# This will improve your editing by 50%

In this video you're gonna get a mini course on color grading your edits, then I'm gonna show you a unique method how to spice up your edits with blur, and it's probably not something you expect. Then in the third method I'm gonna give away something for free. So I promise you if you just go through all these steps you're gonna take your edits on another level. So with that being said I'm gonna take you straight to After Effects and show you how to turn boring footage into a masterpiece.
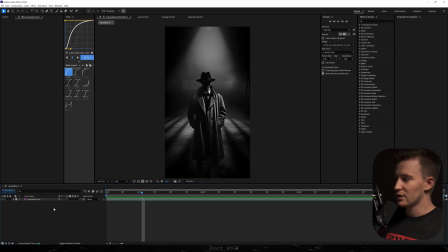[0:19]
So we're in After Effects and today we're gonna use the animation we've created before. So for the first thing what I'm gonna do is create a new adjustment layer, I'm gonna rename it to color, And you know, usually we color grade the regular footage like here, but what if we color graded the edits? This is something the experienced editors have been using to take their edits onto another level.
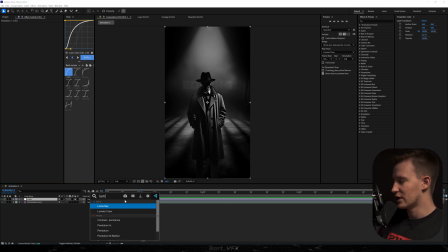[0:35]
So for this, I'm gonna add the effect called Lumetri Color. And it's really dependent on the scene you got.
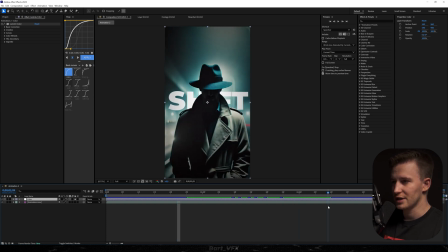[0:40]
So for example, here we got a black and white scene, but then when we move over here, we got a blue scene. So for starters, I'm just gonna focus on this one.
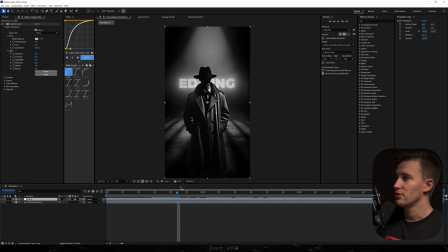[0:47]
So something I really like doing is going to Basic Correction, and you would literally try to color grade it like you would do with the regular footage. So for this I'm just gonna probably bump up the temperature and I really like increasing the temperature by a lot because this is giving you that kind of old vintage style.
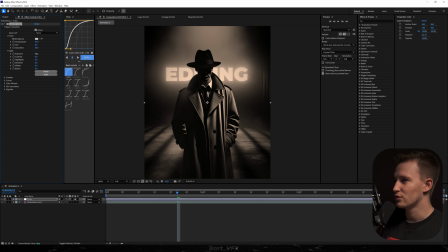[1:02]
Then we can play around with the saturation. I'm gonna decrease it a bit, go to exposure, maybe we're gonna decrease, bump up the contrast.
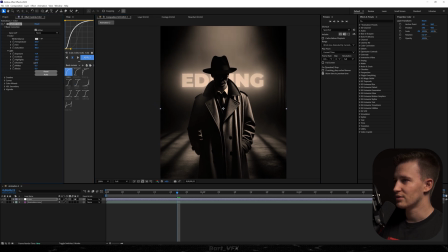[1:09]
I'm gonna bump up the highlights, just make the glow pop up even more, decrease the shadows a bit, bump up the whites and we're gonna head over to curves. We're gonna create a regular S curve. It's also gonna make the brightest parts pop up even more and we're just gonna slightly decrease the shadows not too much actually increase the shadows but
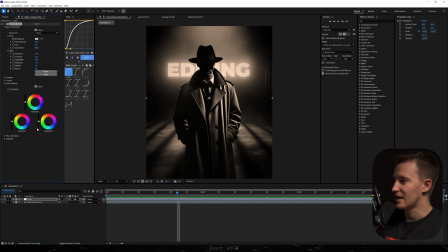[1:26]
the thing that is a complete game changer is heading over to color wheels and setting individually the shadows highlights and mid-tones to the colors that match your scene so for example something that I absolutely love doing is just bringing the shadows more towards the blue color and you can already notice
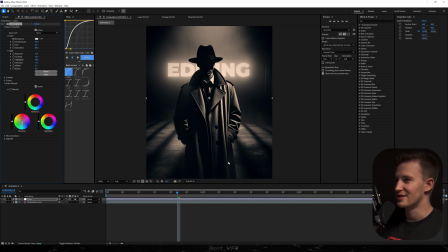[1:40]
how good it looks this is such a game changer so before and after absolutely love this then I'm gonna probably just bring down the shadows a bit more
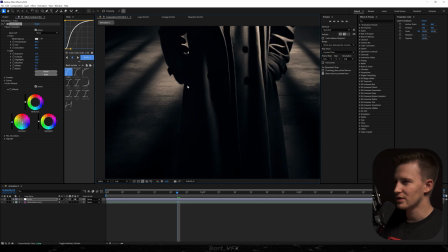[1:48]
and it's already looking absolutely amazing. So this is going to be especially visible where the darkest parts are.
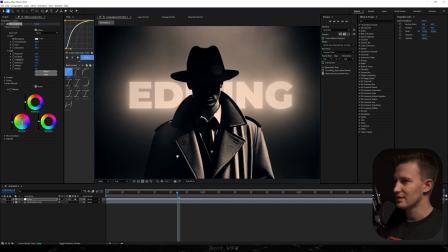[1:52]
So you can notice it perfectly here. Then as for the highlights which is going to be for example glow. You can notice it here.
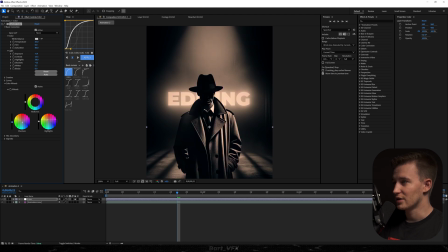[1:58]
We could set it to whatever you want actually. I mean you can go for kind of a green look like in John Wick. They used a lot of green there but I think I'm just going to stick with something like subtle blue. And as for the midtones this is particularly good for color grading the face.
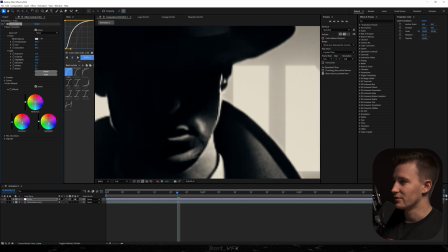[2:13]
Here we can't really see a lot but we can still do a little bit of work. So say we're gonna drag it also more towards the blue.
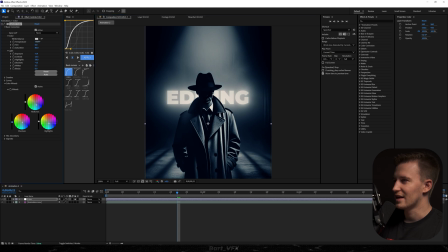[2:18]
Holy moly this is looking so good. And then you can add that warm touch if you bring up the temperature even more. And for some reason it looks so good. And the thing is that I feel like in edits you can really go overboard with different settings. Because if I was color grading the regular footage I would definitely not do so much work. Let's see how it looks on the other scene.
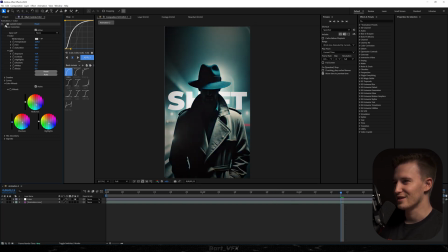[2:35]
So that's what we have. And if we turn it off it's a complete game changer. Just look at that. I'll probably just tiny bit bring up the shadows so you can see his face.
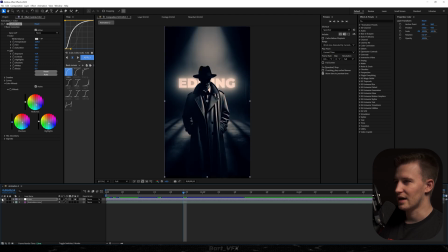[2:43]
So this is such a game changer. So this is before and then after. This is literally bringing that animation to life. I remember the time when I didn't know about color grading the edits and once I've learned about it actually by accident it completely changed my editing game.
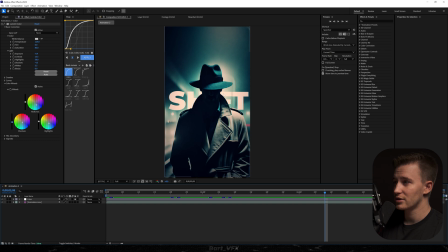[2:57]
So like I'm saying it's dependent on the animation you got. If you have different colors in the scene these particular settings might not work there.
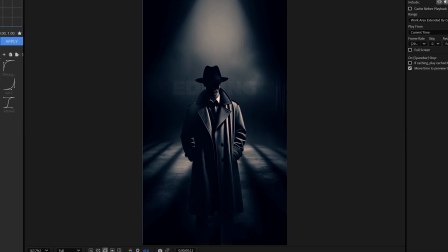[3:03]
Alright we're on to the second one we're just gonna leave our beautiful color grading and the next thing I'm going to do is create a new adjustment layer.
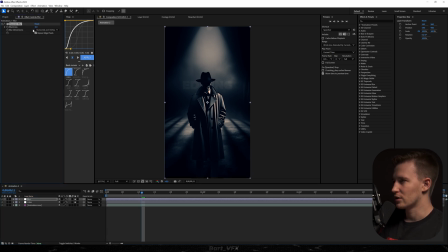[3:10]
I'm going to rename it to Blur. Let's add Gaussian Blur effect to this. We're going to bump up the blurriness to say, I don't know, maybe 16.
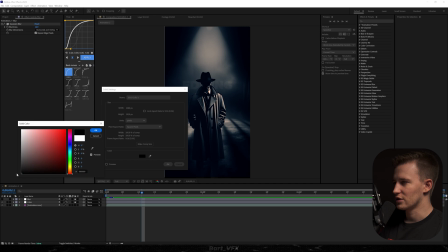[3:17]
I'm going to turn it off and then we're going to create a new solid. Actually, I'm going to change it to black. Hit OK. Let's call it Turbulent Noise.
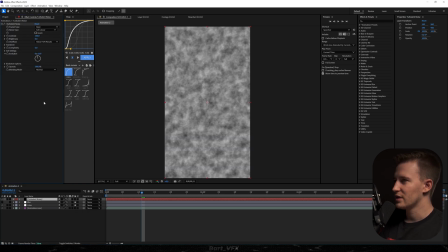[3:24]
I'm going to hit enter and we're going to add the effect. So basically what we want to do here is change this to Dynamic Twist. I'm going to go to Spline and we need to play around with the contrast and brightness. Also, we're going to bump up the scale. And here's the thing. What we want to do with this is have the black areas affect the footage with the blur.
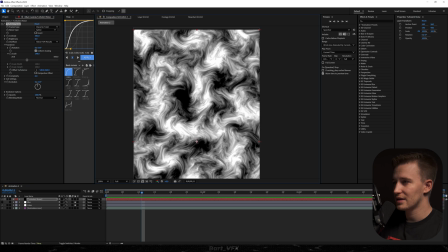[3:42]
So everything that is going to be white is going to remain like it was, but then black area like over here is going to affect our animation with the blur.
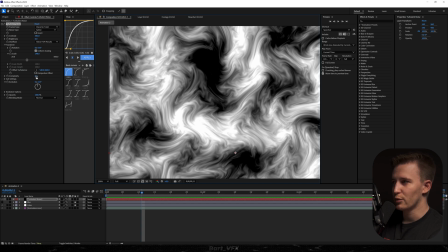[3:49]
So just to make sure that the blur is kind of nicely fading away, I'll decrease the complexity to zero.
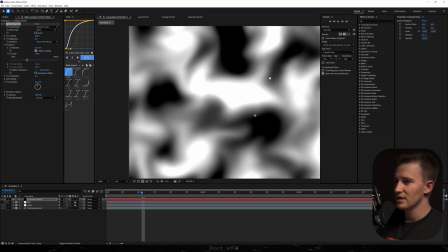[3:54]
Maybe I went overboard. Let's say like two should be fine. So in this example, I feel like that harsh area over here is not going to be good.
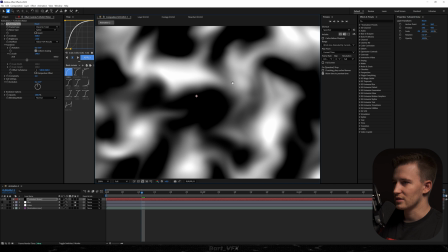[4:01]
So I'm just going to play around with the contrast, then with the brightness and this is going to be much better. So now what I'm going to do is turn on the visibility on the blur.